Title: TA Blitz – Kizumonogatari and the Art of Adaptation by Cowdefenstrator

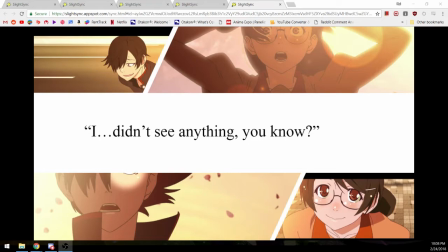[7:51]
The Light Novel also lampshades the length of the scene with Hanukawa, like saying, why does it feel like I just had two pages of description of my panties or something like that.
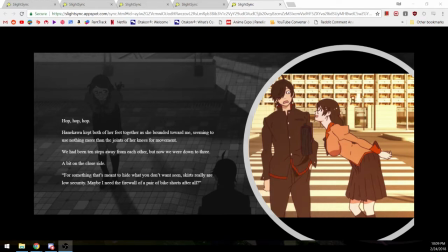[8:11]
And the rest of the scene is pretty much straight from the novel, except it's done really well. Even the little character details, like the little hop hop hop thing, they translate very well visually and I think Wishi did a good job there.
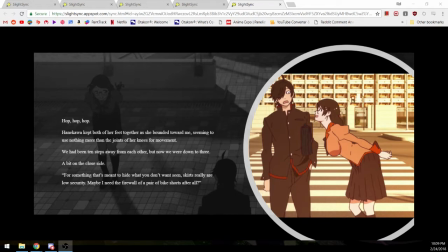[8:32]
So there's a lot of attention to detail, small little things like that. This is one of the first scenes in the movie and it's the first encounter, like I was saying before.
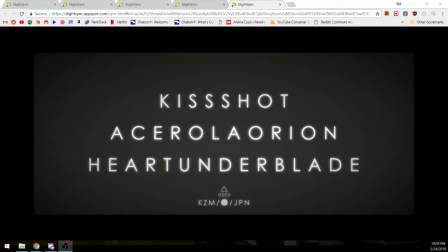[8:43]
And then the next one I'm going to talk about is the second one where he meets a kid's shot, Asarola, Orion, Hard Under Blade. That's a mouthful. I don't think I pronounced that correctly, but whatever. So this one is one of my favorite scenes in all the films, probably all of anime.
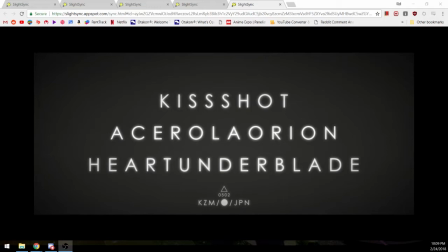[9:02]
It's the subway scene. It's not in the light novel.
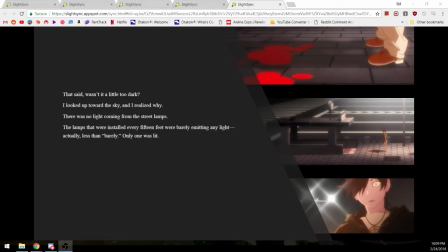[9:07]
So the light novel sort of starts here with a single lamppost that's lit up, but there's no subway part. It just almost immediately cuts to the shot of her. So this next slide is from episode one of Bakuma Onogatari.
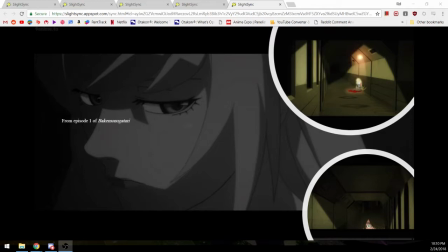[9:25]
At the beginning, they sort of flash this. This is more faithful to the light novel. You just see the lamp. She's under it, and then, boom, the scene starts. They just talk.
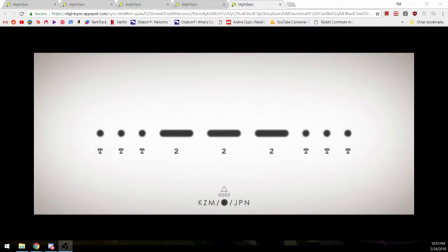[9:36]
whereas in the movie in the movie you get this stuff you get all this kind of shafty intercutting,
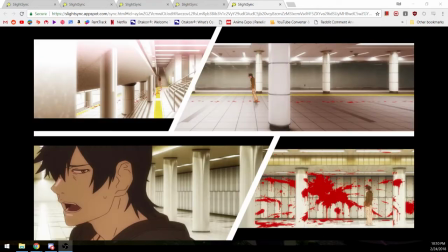[9:45]
this says SOS in Morse code and then you get this whole harrowing suspenseful 12 minute long segment of just slowly walking with this really suspenseful music as you see all this gruesome detail with the red on the white,
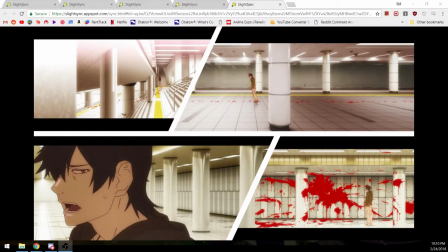[10:05]
reminiscent of the Japanese flag, which is a motif that shows up multiple times too.
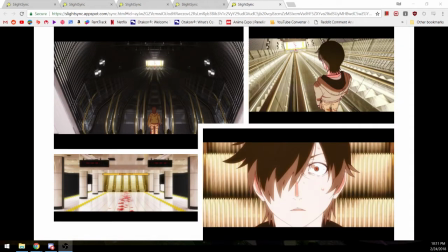[10:19]
You get more of this stuff, just really interesting to look at. And then, like I said, he's walking down this place for 12 minutes. It's almost like he's descending into his own personal hell for the next two weeks of his life
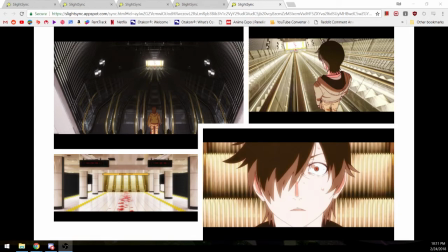[10:35]
which is what the light novel describes it as so
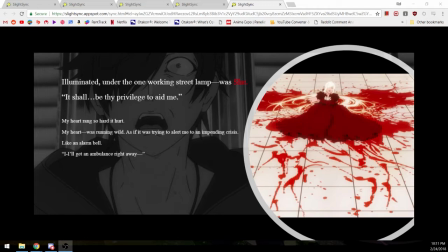[10:41]
here's sort of where the light novel picks up um like where they come back together the movie and the novels um uh the light novel does build it up uh like pretty well it spaces it out more with the thoughts like in terms of like physical page space so it's the rhythm of it
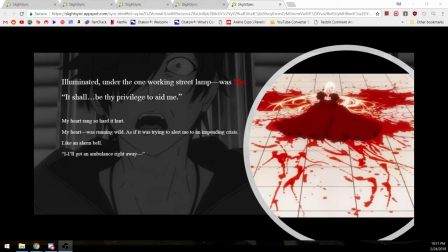[11:00]
is sort of um parallels what the movie does i think the movie captured that feeling really well with even without the monologue just adding that whole subway scene
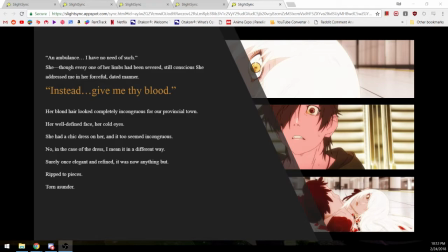[11:16]
suspense and this is where she's telling him uh to give him her blood or to give her his blood And it's the fear, and you can't see this because it's not animated, but the character animation is really good here.
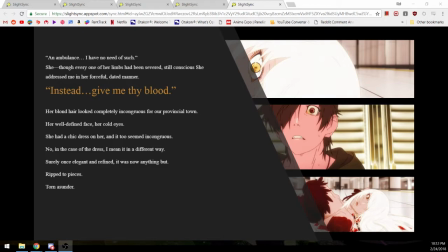[11:34]
It's just the shakiest animation ever with the character model. And this eventually turns into when she realizes that he's not going to save her.
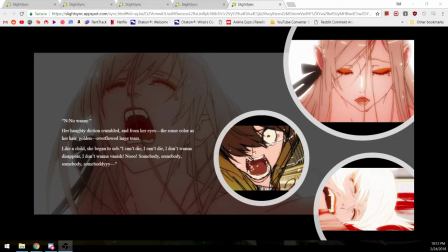[11:47]
She quickly turns and starts crying and apologizing. She doesn't want to die.
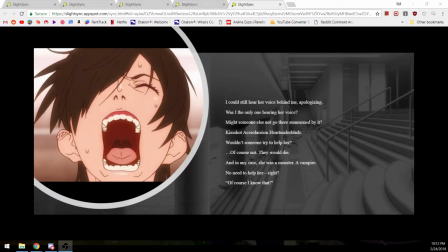[11:58]
And this next part is where he runs away for a bit, he sits down on the stairs, and then he hesitates to leave. This scene's really nice in the movie, because, like,
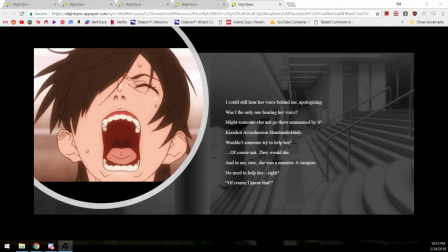[12:13]
right before, this is all hectic and stuff, with him running away, and then it just suddenly stops. And all you hear is this baby crying in the background. It's, like, representing her crying. And he contemplates, why would I go back?
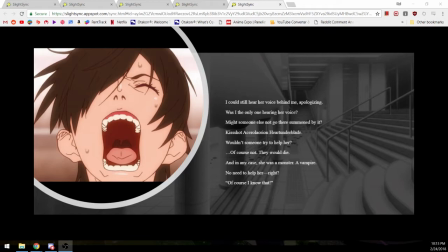[12:29]
Why would I help save this monster with my life? And then he sort of comes to the conclusion that his life was up until now is not worth anything.
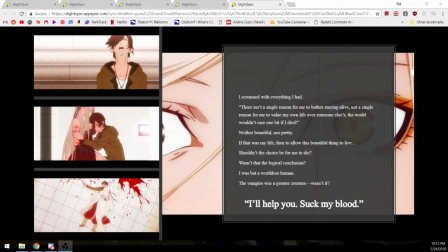[12:38]
So he's like, OK, I'll just give it up for this monster. And then she's super surprised by that, too.
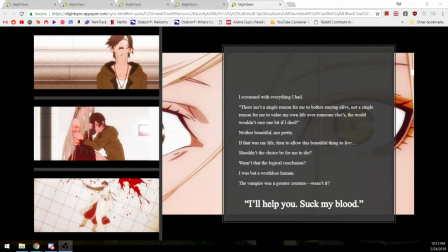[12:52]
And yeah, so there's the lines from the novel. There isn't a single reason for me to bother staying alive. And then it's, so he does something stupid, and he fully prepares himself to die.
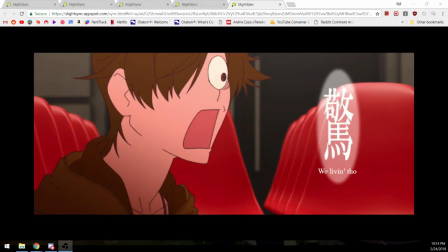[13:09]
And, of course, he fails. And that's the end of part one that I'm going to talk about. There's still a lot in there, though.
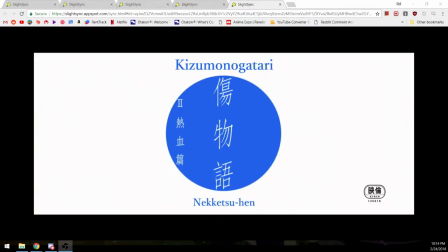[13:21]
OK, so part two, I'm going to briefly mention some differences in part two. I'm mostly going to focus on how the antagonists differ.
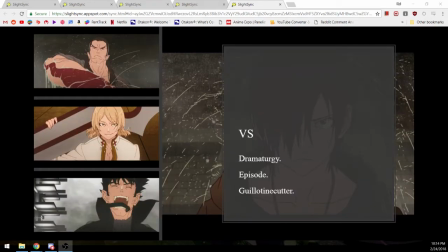[13:33]
So, in part two is basically the fight against the three hunters. In the light novel, they get a lot more dialogue and there's sort of like a
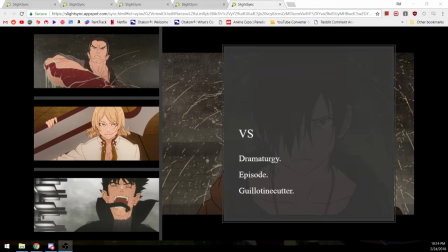[13:46]
back and forth about why they're hunting her and then what their motivations are and their speech mannerisms, but you don't really get too much of that in the movie. Instead, the movie tells it through the fight animations, like how they behave when they fight uh what kind of things they try to do like guillotine cut
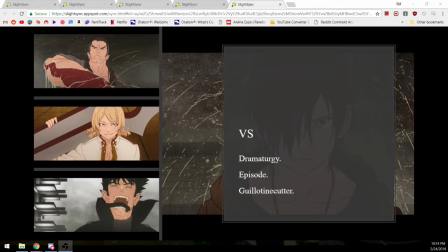[14:04]
or dramaturgy up here in the corner uh is uh he's like just he keeps that face like the whole fight and and he's just really straightforward just wants to punch him in the face uh this guy he also episode he keeps a
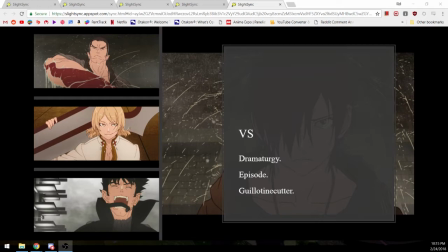[14:18]
like this cheeky grin the whole time um because he's just kind of crazy uh and then uh guillotine cutter he's he's just the shadiest of the bunch and he what he does he kidnaps his friend and then tries to win that way so
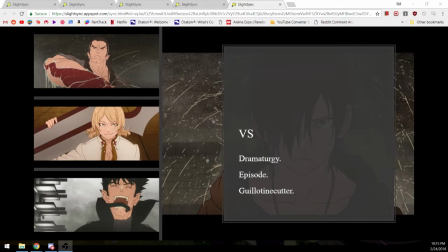[14:36]
uh you there's a lot you can tell just from the way they approach things so i think this is the weakest part personally out of the three but um it's still it's still really good like the the animation in the in the fights really brings um really brings it to life.
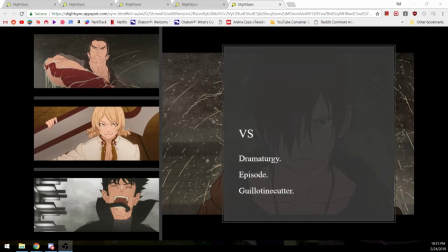[14:55]
It really sells how outclassed Araagi is when fighting these experts, these pros, vampire extinguishers. And I think there's a lot of attention to detail. I think there's like one animator in charge of all the rain here that you can see in the background.
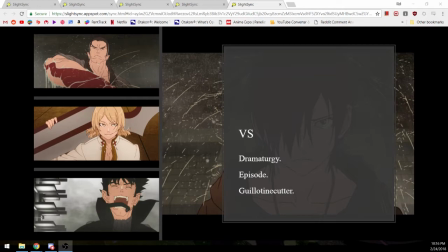[15:15]
Things like that. It's really nice.
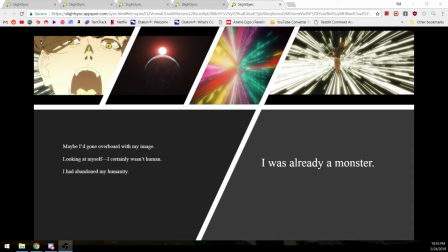[15:21]
In part two especially, there's also some pretty blatant 2001 references. This one was a humorous scene and then these are sort of, oh yeah, this too.
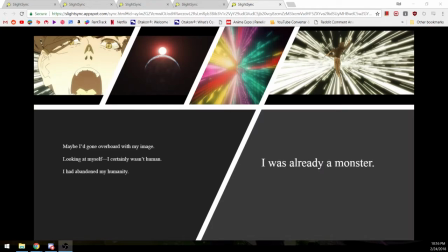[15:37]
Yeah, and then there's also this match cut in part one that's pretty reminiscent of the match cut in 2001. And there's a couple of tracks in part two that also sound really like the opening track to 2001.
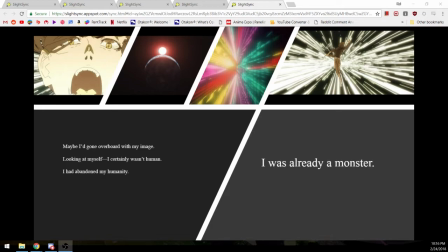[15:52]
So it sort of ties into like the whole transcending humanity thing that's going on here. Arag is turning into a vampire and becoming beyond human.
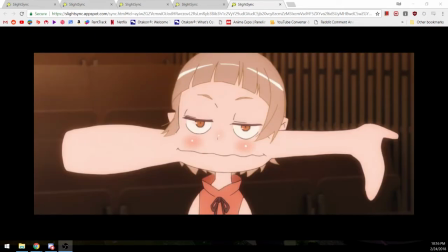[16:04]
And you got stuff like this to just lighten the mood.